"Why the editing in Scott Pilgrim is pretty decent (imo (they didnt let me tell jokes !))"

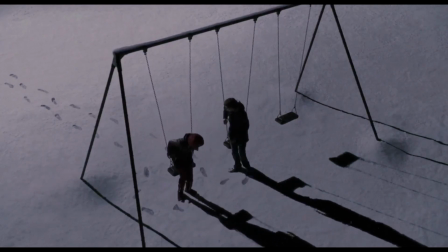(4:11)
Scott is living a kind of Groundhog Day, where nothing feels substantial and every day feels pretty similar.
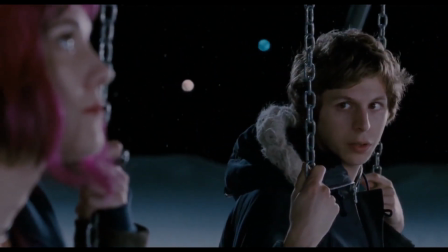(4:17)
Many of these cuts play with this idea, like the one I just showed you or the first scene that I talked about.
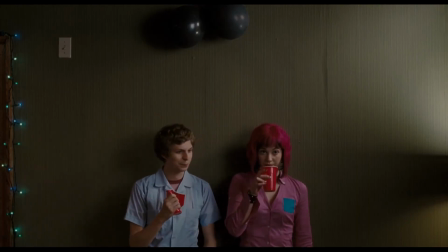(4:23)
None of these places are distinct to Scott or us. This might be why many of the transitions with Ramona feel different. Much like Ramona, they're not meant to fit in, they're supposed to be seen. This is even more stating of the themes, as Scott sees Ramona as somebody who can help his life feel less homogeneous.
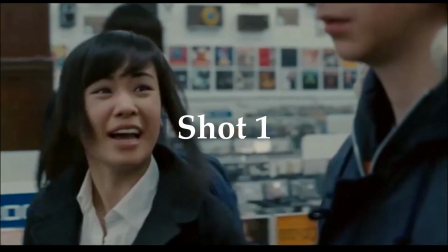(4:42)
If we look a bit more at Knives and Scott's date, we can see shot reverse shots where the reverse shot is in a completely different location to the original.
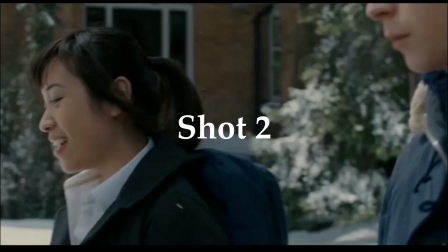(4:49)
Wright doesn't necessarily break any rules here,
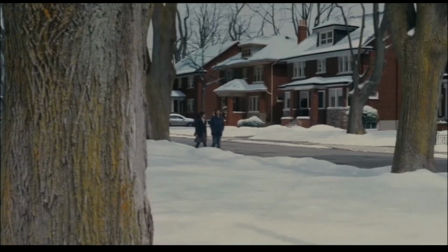(4:52)
but rather he uses the rules of cinematography and editing against the viewer to convey Scott's feeling of uniformity in life.
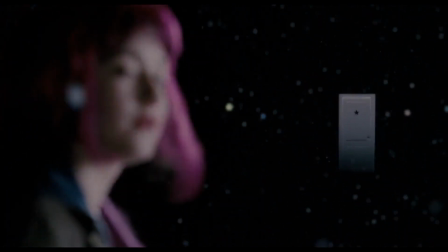(4:59)
If you compare this to Scott and Ramona's, they use a subspace highway for the transition,
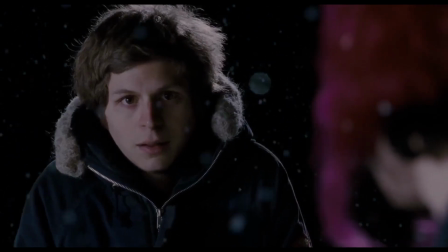(5:04)
basically a door that leads them to a place that door normally wouldn't.
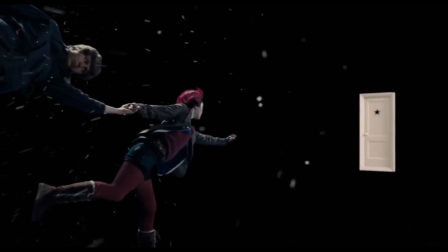(5:08)
This is a flashy, standout transition, and it lacks that feeling of homogeny that Knives Date does.
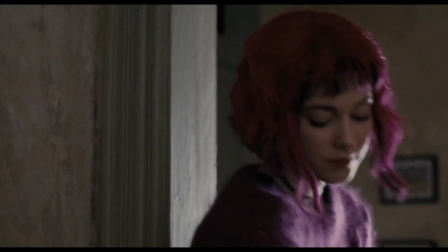(5:15)
In other words, saying that Scott feels free. One thing I've yet to mention about the transitions in this film is, of course, the beautiful sound design,
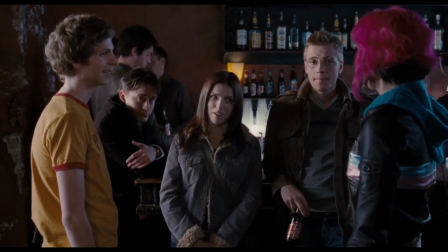(5:23)
which is arguably just as, if not more important as the cut itself.
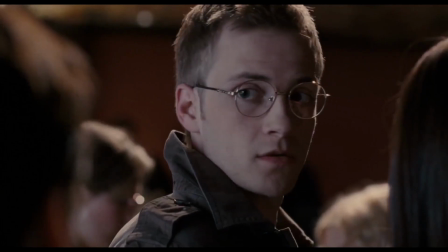(5:28)
Wright used the sound design for cuts in many ways in this film, with the obvious ones being the ones used to keep tempo.
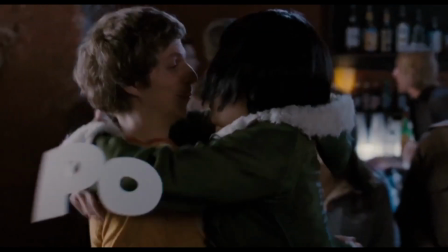(5:34)
Take the scene for an example.
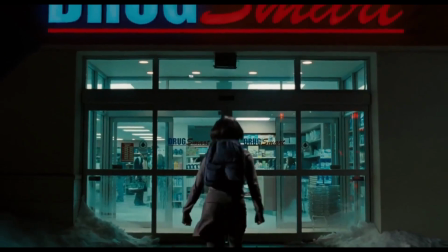(5:37)
It starts on a deep swoosh to go from black to the storefront, and they continue to use swooshes in that way to transition things throughout the scene.
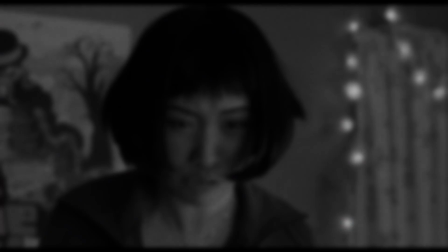(5:46) He only likes her because she's old.
Here when Knives rapidly turns around, and once again once she reveals her new hair colour.
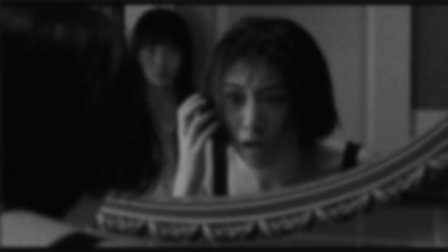(5:53) Oh God!
And yet again once she turns around to her friend.
I look so good.
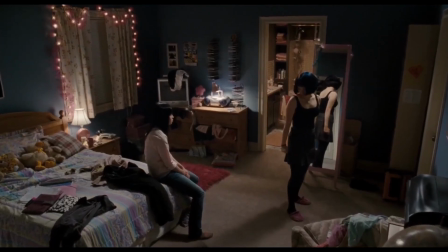(6:03)
This is enhanced diegetic sound design, which normally by itself wouldn't be enough,
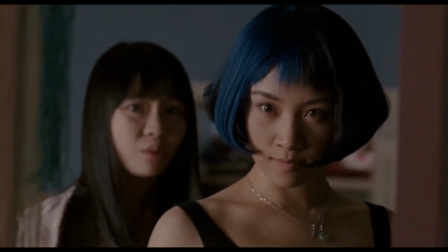(6:07)
but once you increase the intensity of it, it can really add to what the characters are feeling.
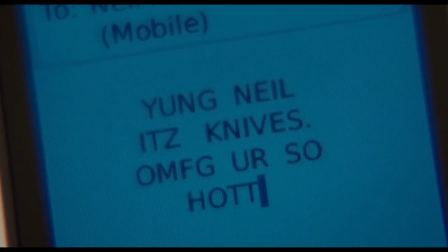(6:12)
If you want more noticeable sound design, take this for an example.
Wow, girl number.
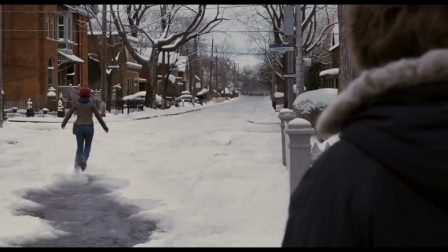(6:20) See you at the show, Scott Pilgrim. Oh, hey, it's tonight. At the.
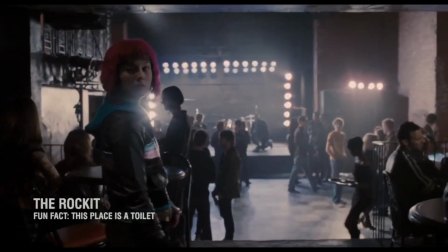(6:26)
It's much more abrupt and sudden than the rest of the transitions in the film, but it's just as satisfying to watch.
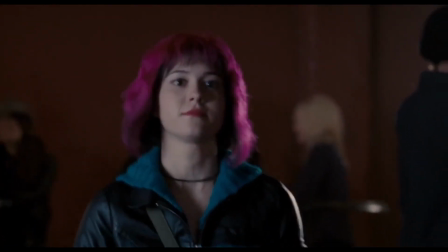(6:32)
Another one very similar to this is one that I used to transition music earlier in this video.
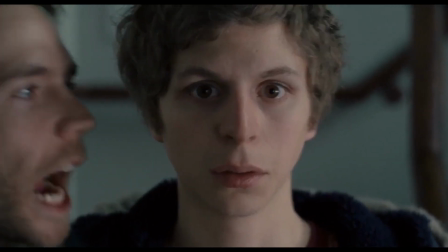(6:41) Do you know that girl? Scott! What? You only played one note for that entire song.
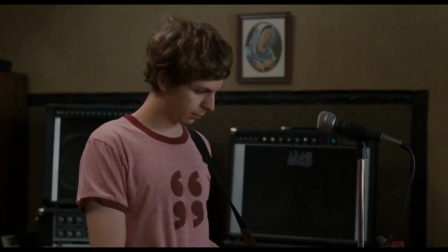(6:49) The hand slipped.
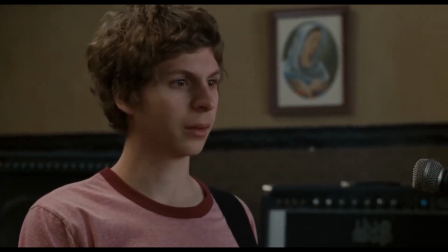(6:51)
Is your girlfriend distracting Again, it's you? very abrupt, but it works so well to keep the viewer hooked and change the location at the same time.
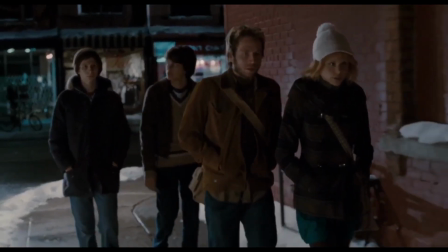(6:58)
When you look at all the examples I've given, along with the many that I couldn't fit into it, you can begin to see why this film is so praised for its editing and its transitions.
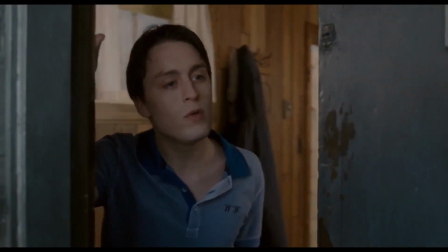(7:07)
The time and effort that must have went into making the cut of this film is truly astonishing, and, well, I think the finished product matches that perfectly.